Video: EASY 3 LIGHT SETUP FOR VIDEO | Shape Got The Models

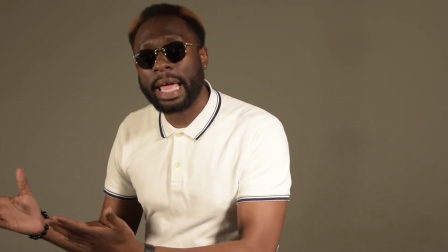230s
All those dark shadows I had inside of my face, they're gone now because the fill light came and literally filled in some of the shadows of the light
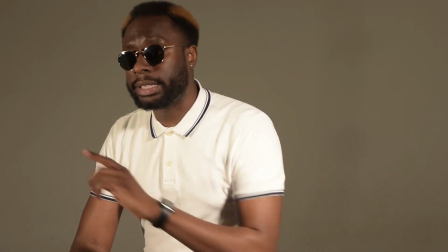238s
which is good so now these two lights set up this is where most people stop I don't think you should stop there I think you
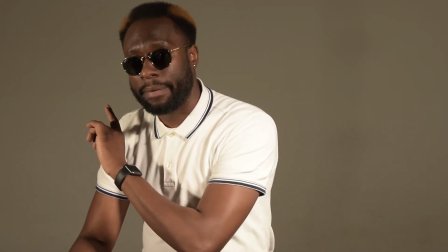246s
should keep going and this is where the hair light comes into play now with these two lights together the problem with having
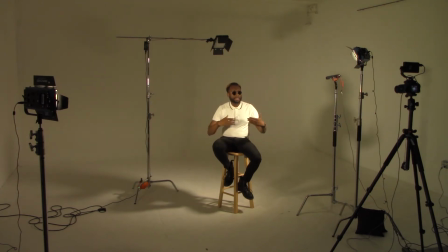253s
lots of lights or main lights is that what starts to happen is that the depth of field disappears so the background even though the background is about 10 feet behind me and Peterson being very close.
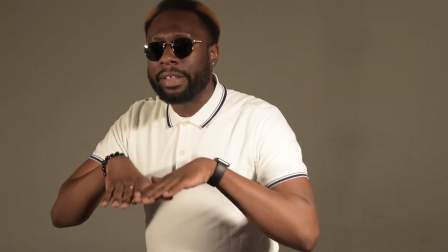266s
And that's because even lighting creates a very flat look for video and for portraits, right?
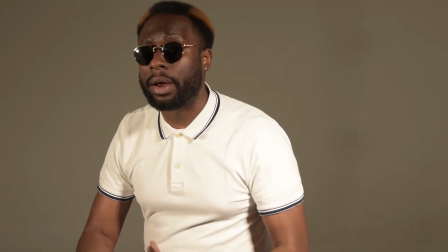273s
So the hair light's job is to separate me from the background by creating light on the back of my head,
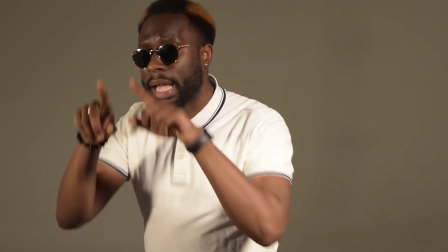282s
on the top of my hair, and fold on my shoulders or kind of like edges me out like rim light, right?
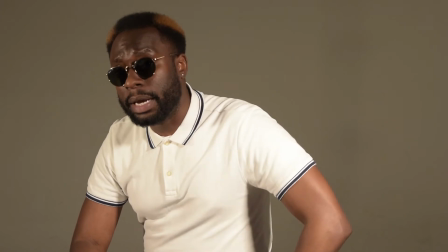287s
I'm going to plug that in right now and show you guys what's in it.
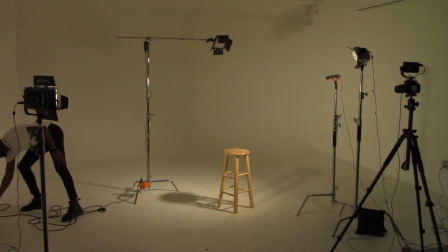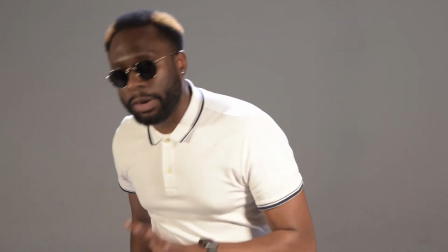296s
All right. And you can see that the hair light is a little bit cooler than my heat light and my fill light.
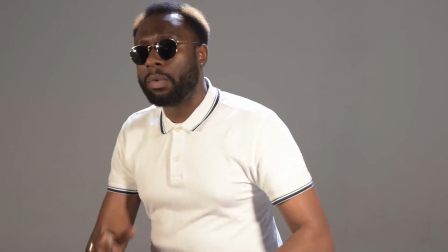303s
And I like that. The balance of the two, if you properly white balance, it creates a really good look.
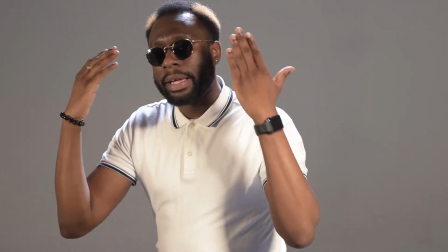308s
All right. So now the hair light is on me. You can see it's rimming me and edging me out from the background.
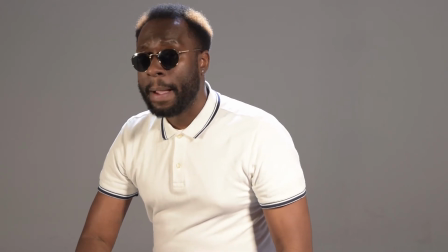314s
I'm separated from the background now. Okay. Now I like really hot light.
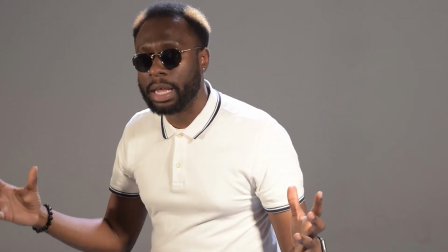319s
It makes the subjects pop. It gives you that cinematic look. This is a three light, three point lighting setup look.
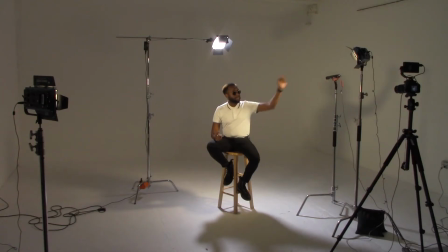325s
All right. But I want to show you what the hair light does by itself. So I'm going to set off this light and that light so you can see what the hair light does all by itself.
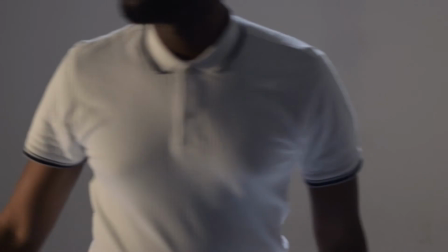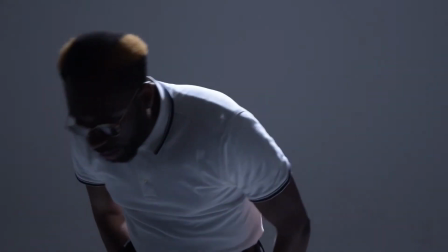340s
Very cool in here, right? Now, without these two lights, I'm in complete shadow.
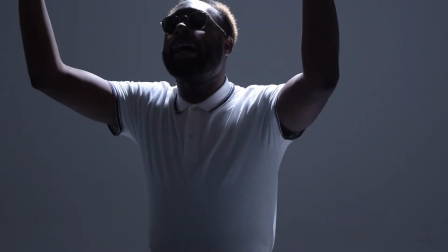346s
But it does look very angelic, right? It looks like God is sending me light from the heavens, right?
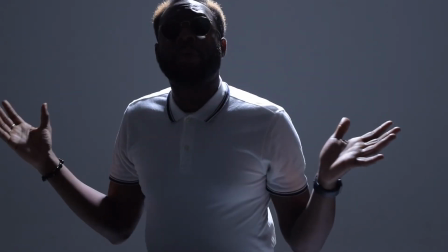353s
You feel very angelic. So depending on what your creative idea is, this light could be perfect for you.
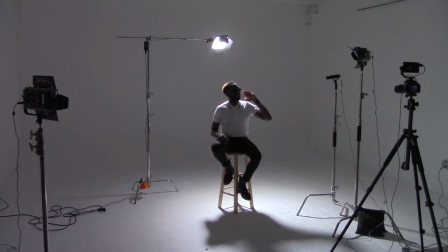359s
I also want to let you know that you can use this light in a combination with this light or that light for your creative needs.
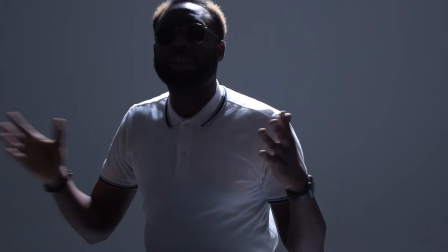365s
But I want you to understand what these three lights do together and independently of each other.
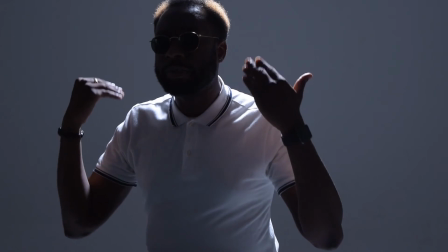371s
So the here light, like I said, it just rins me out, edges me out, falls onto my shoulders a little bit.
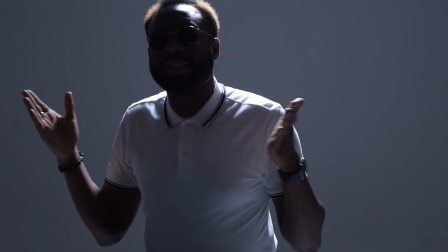376s
And it's kind of like me being backlit a little bit, creating a silhouette. So that's what the here light does.
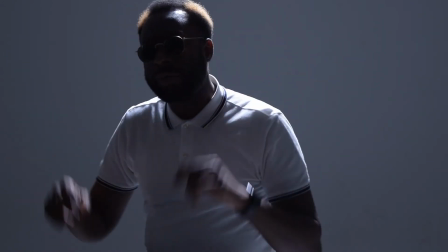381s
I'm going to turn these other two lights back on.
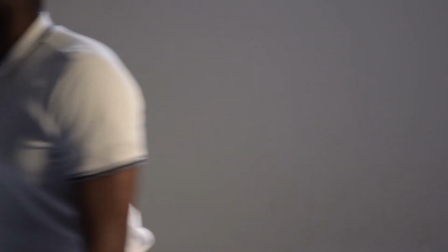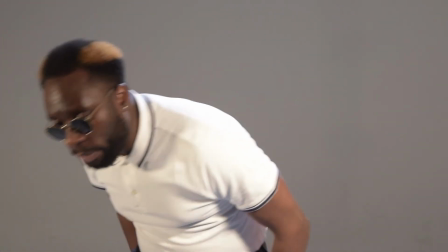391s
All right. So there you have it. That's the three point lighting set.
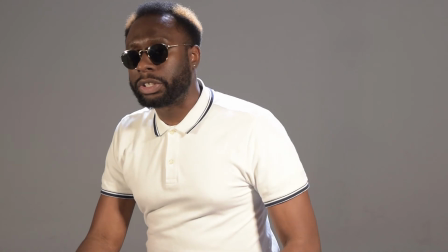396s
Really simple. Anyone could do it. Anyone could do it. Your main focus is knowing where to put your key light, where to put your fill light, and where to put the hair light.
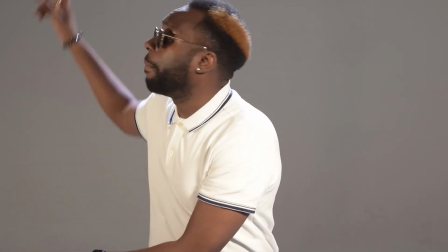404s
Now, the hair light is on a C-stand with a boom arm, unlike these other two lights, which don't have booms.
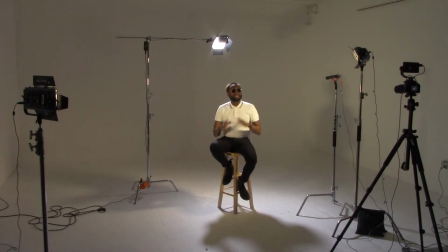411s
The reason for that is the boom arm is designed to take the light stand out of the picture, right? So we can push this light stand further back and we can boom the light right behind me. But I have the light being directly behind me with the stand. That's the important thing about that. Alright. So in my studio here, we love shooting new clients. We love shooting new models and new guests. If you like this video, please give it a thumbs up. We really appreciate you. And subscribe to this channel. I'm constantly looking for new talent to work with. If you're a aspiring model, contact me with social media. DM me and let's start shooting immediately, immediately, all right? It's been a great pleasure talking with you guys, showing you what three-point lighting is, and make sure you check out some of my other videos and content should fit you. It's creative content featuring local models in New Jersey and New York area, okay? Until then, I'll talk to you guys soon. Peace.